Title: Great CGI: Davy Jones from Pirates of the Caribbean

Ahoy me nadies. CGI can be a very helpful tool to make the impossible possible on the big screen. But like any good thing, too much of it is a bad thing. And there are many cases where just a simple old-fashioned practical effect is a better choice.
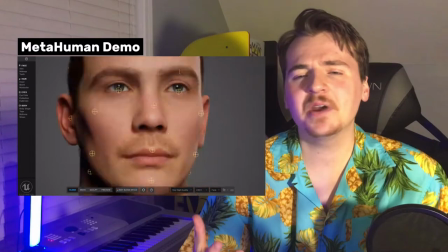0:17 Plus, as computer graphics are always propelling forward, it might not take very long for the CGI effects to look pretty dated. Just look at the Scorpion King from The Mummy Returns. But one great example of a CGI character that has stood the test of time is Davy Jones from the Pirates of the Caribbean.
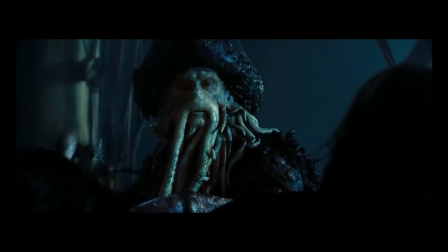0:39 Life is cruel.
Now I love this character.
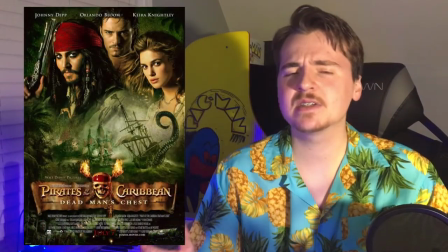0:42 He first appeared in Dead Man's Chest back in 2006 and that was 16 years ago.
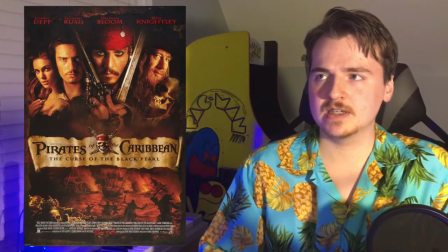0:48 If you remember in The Black Pearl which was a few years prior in 2003.
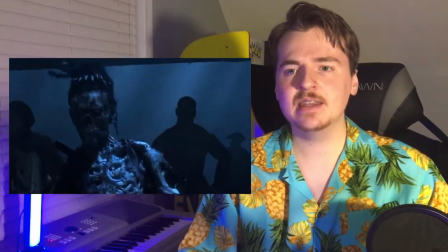0:54 We had the pirate skeletons and they don't really hold up quite as well. So the jump from them to Davy Jones is pretty darn impressive.
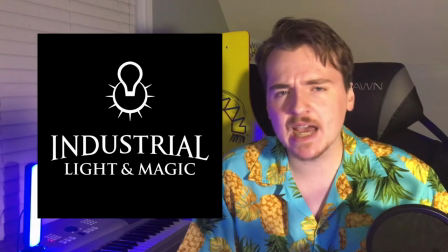1:05 I cannot be summoned like some mongrel pup.
Now Davy Jones was animated by the talented folks at ILM, Industrial Light and Magic,
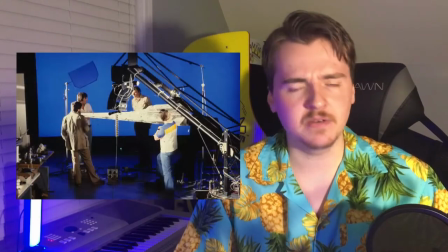1:14 same group of people that have worked on many many films, most notably Star Wars.
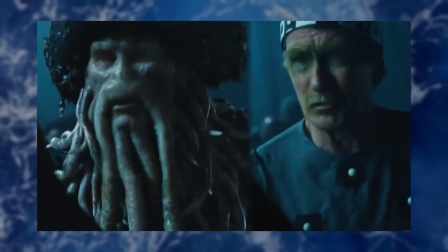1:19 If you look at behind-the-scenes footage of the actor Bill Nye playing Davy Jones,
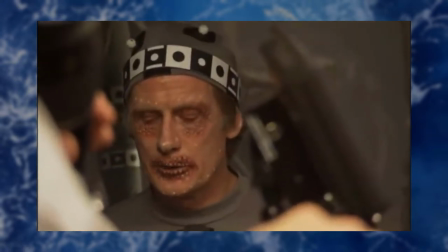1:24 you'll notice he's got some makeup around his eyes and his mouth, and that was there as a backup, particularly with the eyes, in case they couldn't get the eyes to look right with the CG overlay, they were going to go ahead and use his original eyes, but it ended up working so well that they didn't need to do that. And fun fact, the base texture for Davy Jones's face was made from
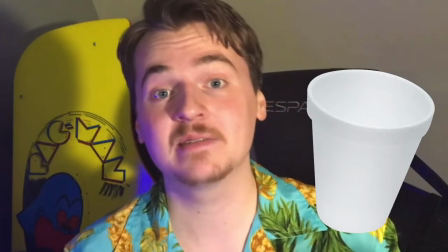1:46 a coffee-stained styrofoam cup that someone at ILM found in the trash can.
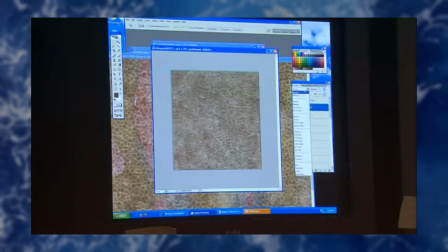1:51 They took a photo scan of it, painted it onto the textures, and it just really made everything work. So you never know what regular household items you might find lying around that could make for a great texture or a great sound effect. That's a real great example of thinking outside the box.
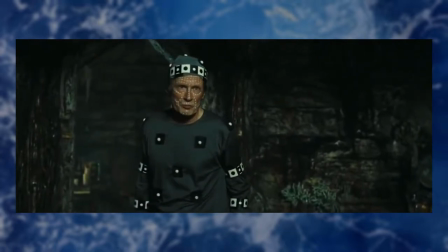2:07 Now Bill Nighy talks about how he had to wear these gray pajamas with ping-pong balls attached all over him,
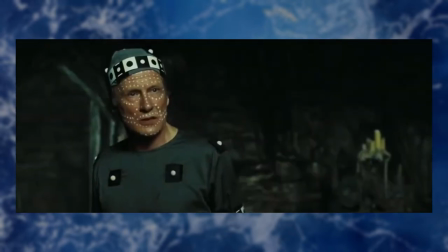2:14 and he's playing this intimidating terrifying octopus pirate man but again he's in pajamas and everybody else is wearing these elaborate pirate costumes and it's just like it's a it's I'm sure it was a real challenge I think for all of the actors to visualize what he was going to look like in the end but let me tell you even with all of the fancy visual effects going on it's Bill Nighy's outstanding performance both physically and vocally that really is the core of the character and
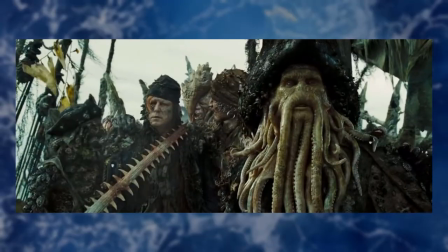2:48 without that you don't have Davy Jones.
And let this day be cussed by we who ready to wake...
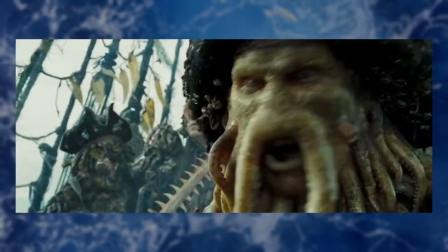2:57 The Kraken!
One element of the CG that I think is so effective that helps really just give him a lot of life and movement
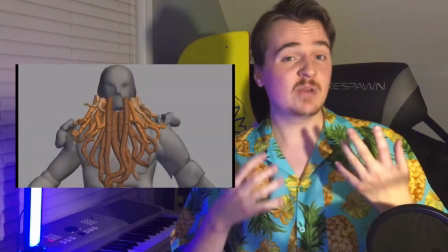3:06 is actually the movement of his tentacles and they created a special simulation for it just to get those physics just right. I believe in puppetry it's known as indirect movement.
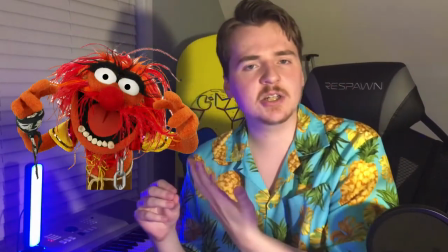3:17 You think about a puppet that's got maybe some spiky hair or something that's an extension of the puppet that moves in response to
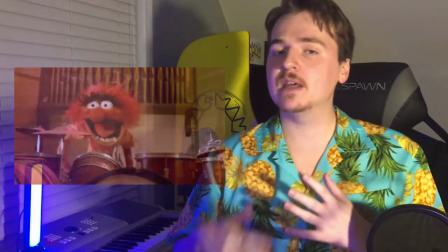3:25 the movement of the character and creates this additional movement that just adds some complexity and interest when looking at the character.
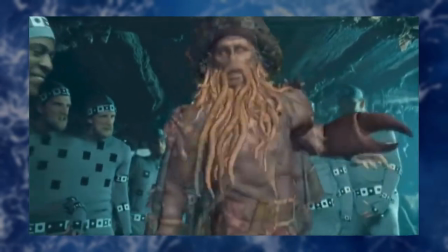3:32 And the tentacles on Davy Jones' face, the way that they move in response to his movements,
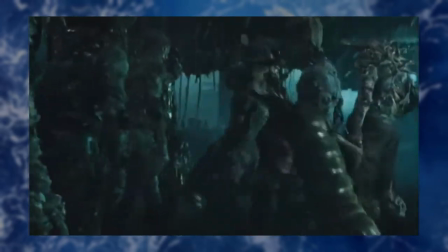3:39 the way that they have physics and gravity, I think that that really adds a lot and I think that it's so well done. It holds up really well. I think my favorite shot is whenever Davy Jones takes the Dutchman under the water.
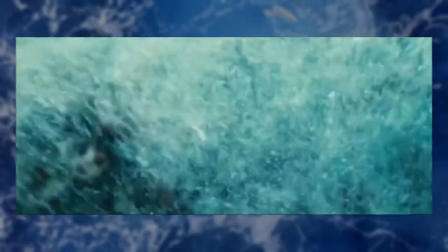3:54 Just the way the water is splashing up on everything and just all of the layers of visual effects going on in that shot, it's just like, it's an awesome moment. And this is definitely the type of thing where I don't know if there would be a good practical way to do this.